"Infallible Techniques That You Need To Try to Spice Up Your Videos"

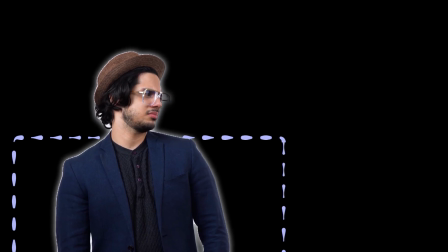My next recommendation would be out-of-frame elements.
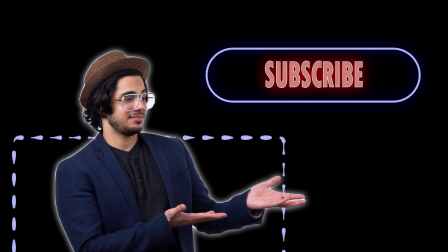Everyone has seen the usual edits, but have you tried experimenting with the same element in different contexts?
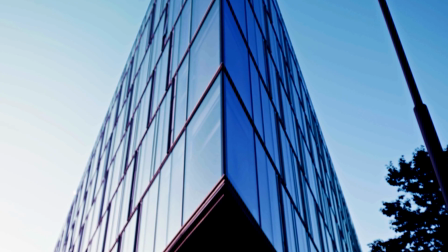This is very useful for transitions, to connect two different ideas, and also to keep the viewers entertained.
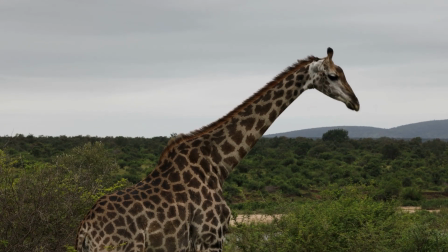If you want to achieve this effect, I recommend you to play around with rotoscoping or masking techniques.
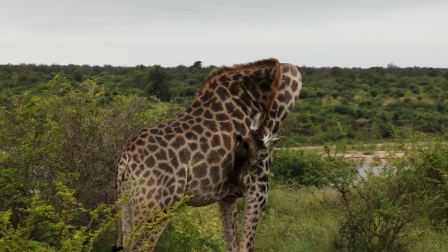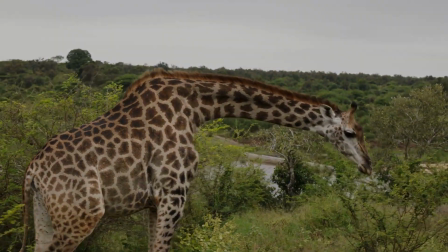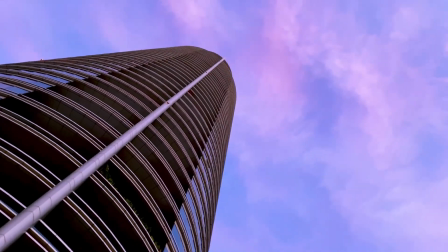Next up is text animation.
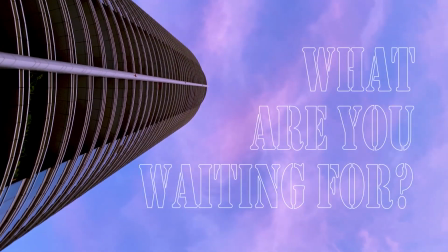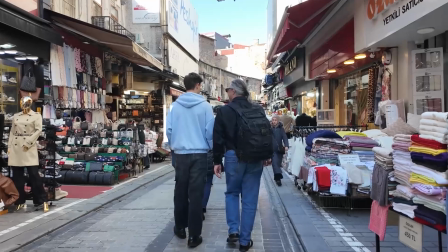We can't ignore the fact that the main message we want to convey in our videos is usually transmitted orally.
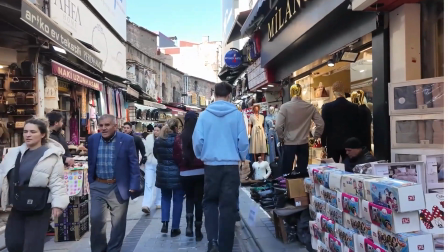Videos are there to add complementary information, or to reinforce the main message.
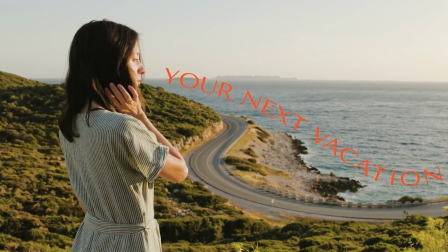And let's be honest, sometimes we talk too much.
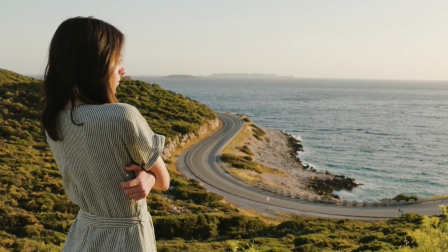That's why viewers need some written text in the video to follow the main idea.
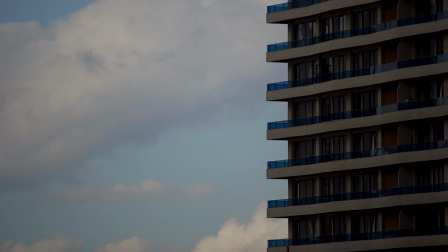Text animations help us keep the viewers watching and keep them focused on what we are saying.
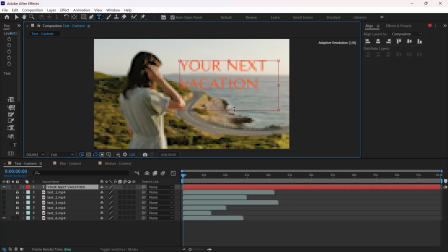If you work with After Effects, there are plenty of plugins that you can download to add text animations.
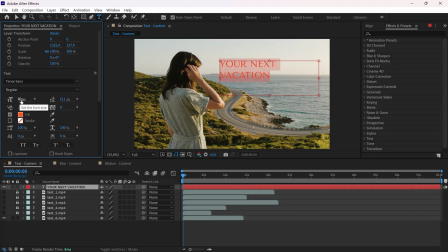My go-to animations for social media are usually the text on a path, the 3D text, and personally I also love to combine my text animations with masking.
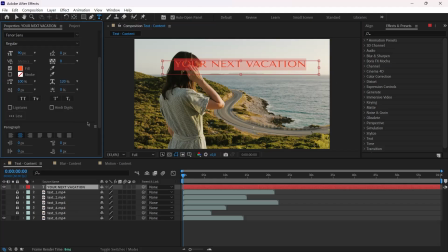Of course, you also have the slide in, the fade up animations, but you can use CapCut for those things.